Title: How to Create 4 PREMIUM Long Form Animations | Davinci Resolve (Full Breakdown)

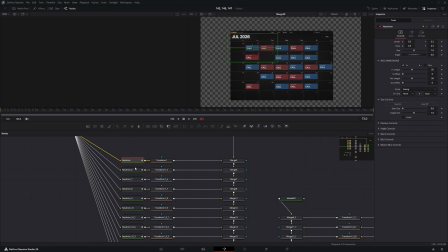So the first animation starts at frame 0, the second one starts at frame 2, then frame 4, frame 8, frame 12, frame 14, frame 18, 20. So all of them are offset by 2 to 4 frames. It's not specifically the exact amount of frames between all of them, but it's between 2 and 4.
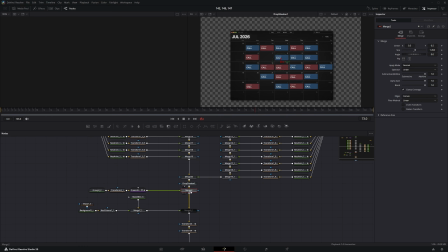Then we have a drop shadow under everything, and we have this cool circle under. So how did I create the circle?
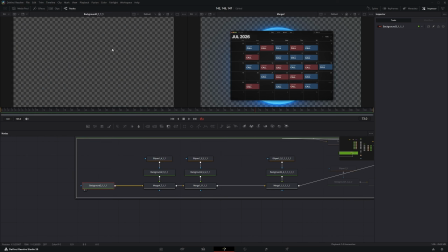If I go inside here, you can see I have the first background, which is basically just a transparent background. Then I have this ellipse which goes into black background.
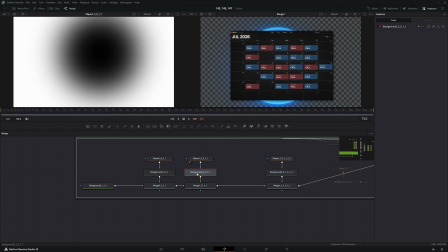I have another ellipse which is softened and inverted as well, which goes into this blue background over here, deep blue background. It goes into this merge node, and the merge operator is set, it's changed from over to eta, and everything gets cropped over here like this.
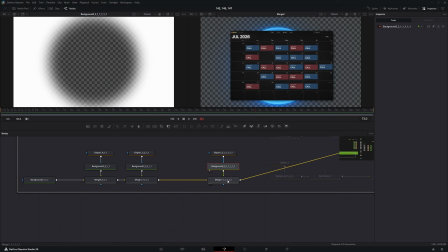Then I repeat this one more time with a white background just like this, which is a little bit less soft.
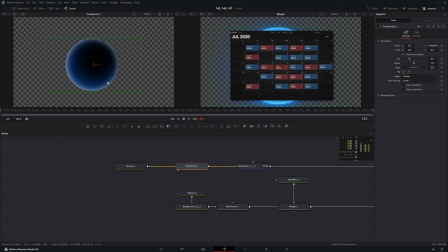After that, I have a transform node which basically just decreases the size significantly. Then I have a dream glow after. This is an external plugin. It looks amazing, and this is why I use it. I prefer it normal glow because it just looks so much better.
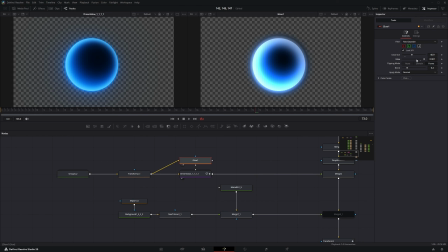As you can see right over here, this is what the normal glow looks like, and yeah, you can just see the difference in the quality. If you want, you can just search online for dream glow. You're going to find it out.
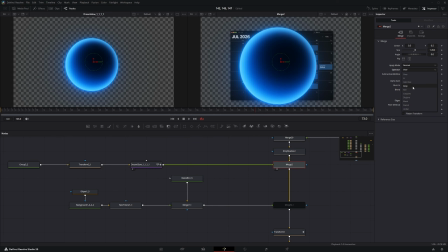Then I have it placed over, and I changed the operator from over to under, so it's under this image over here. Then I have the first transform node, then I have the camera movement, and this is the entire animation.
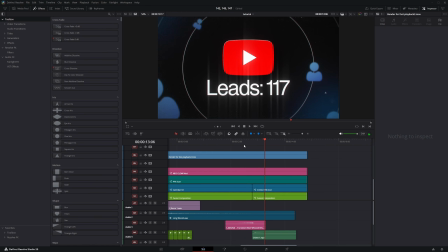So after this, everything just transitions smoothly into the next animation, which is the YouTube logo, a counter text, and a lot of elements on the sides.
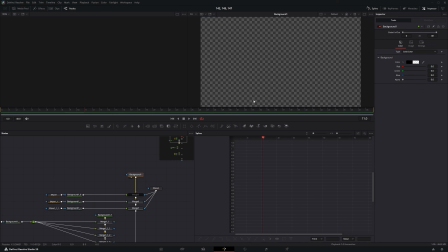So this is how it looks inside the Fusion. Again, everything starts at a transparent background. After that, I have 2 circles. I actually have 3 circles, but I have the first one turned off because I don't really need it. Then I have all of these icons over here. After that, I have the YouTube logo with the text, and then 2 gradients on the sides to give this a little bit more depth and complexity.
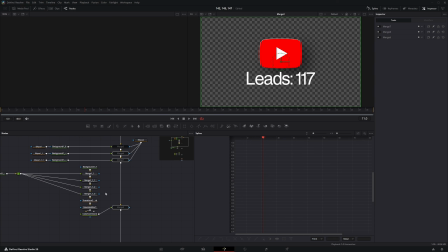Okay, so one thing that I want to teach you is watch what's going to happen if I turn this down. So the main animation is just the YouTube logo with the text on top. So I could have just left it like this, but I use all of these other elements to just give the animation much more depth,
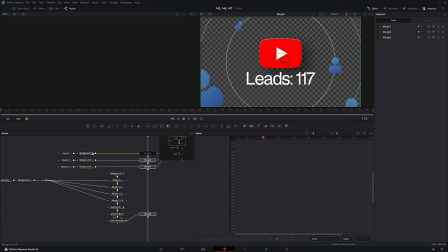much more detail, and to just make it look much better. So all of these elements serve the purpose of giving more detail to the animation. Okay, so how did I actually create this? So I have this white background which is masked by an ellipse, where I turned down the solid and increased the border width just a little bit.
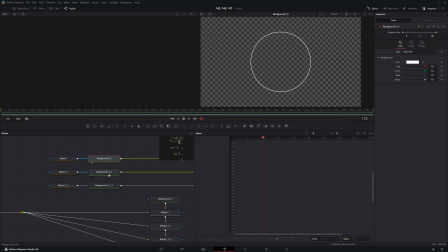And I have this copy and pasted 3 times, but every single time the circle gets bigger and bigger, and immerse everything right over here.
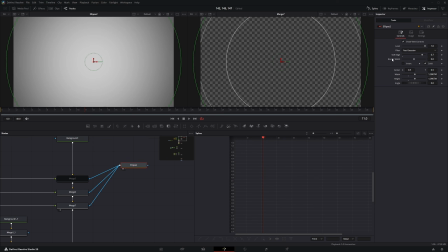Then I have an ellipse mask which with a very soft edge,
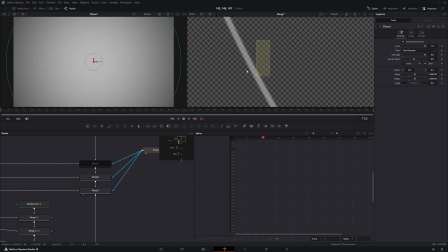and I mask all of these 3 together, so on the last layers it gets a little bit more transparent, as you can see. Then I have this icon right over here, which then it goes into blue gradient background. After that, we have this transparent background right over here, and this icon goes 4 times into 4 different merges,
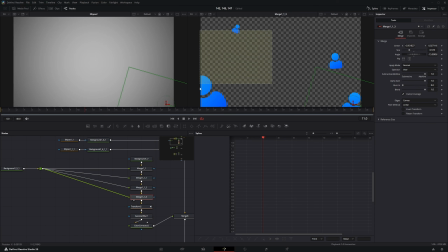and I modify the position of these icons from the merges and the angles as well, so they end up being on the borders of the circles.
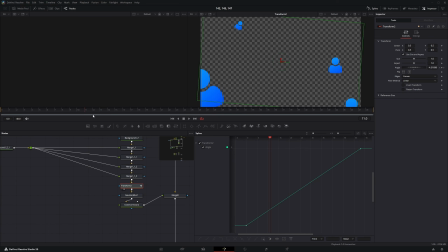After this, I have a transform node where I slowly change the angle of the icons to make it look like it's rotating. After that, I have a blur node to give it a little bit more blur and to decrease the focus from the icons and to leave it more to the center.
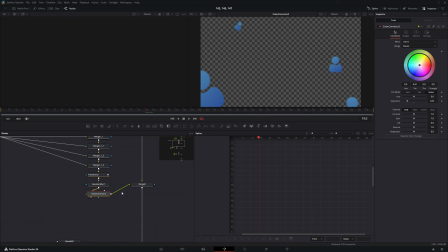After that, I have a color corrector node where I decrease the saturation to also decrease the focus from them, and I merge them on top, and it looks like this until now.
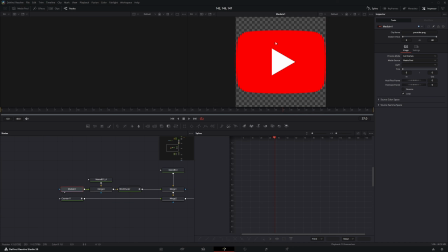After that, I have this cool icon over here. So I have the media in, which is the logo of YouTube. I placed it on top of a transparent background, changed the resolution from 1:1 to 16:9, as you can see right over here.
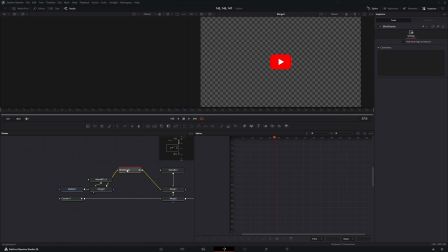And then I have a shader group over here, and what I have inside, I have 3 plugins. The first one gives it a subtle inner shadow, which is not very visible. Then it gives a subtle inner glow, which is this edge right over here. And then I have a drop shadow. I'm going to leave a link to the pack of the plugin in the description so you can find and check it out.
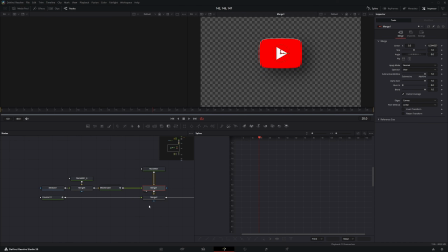And then we have this other transparent background and it goes on top of it. And then we have this text counter on top as well. And this is what we have, representing a number of leads and this going up.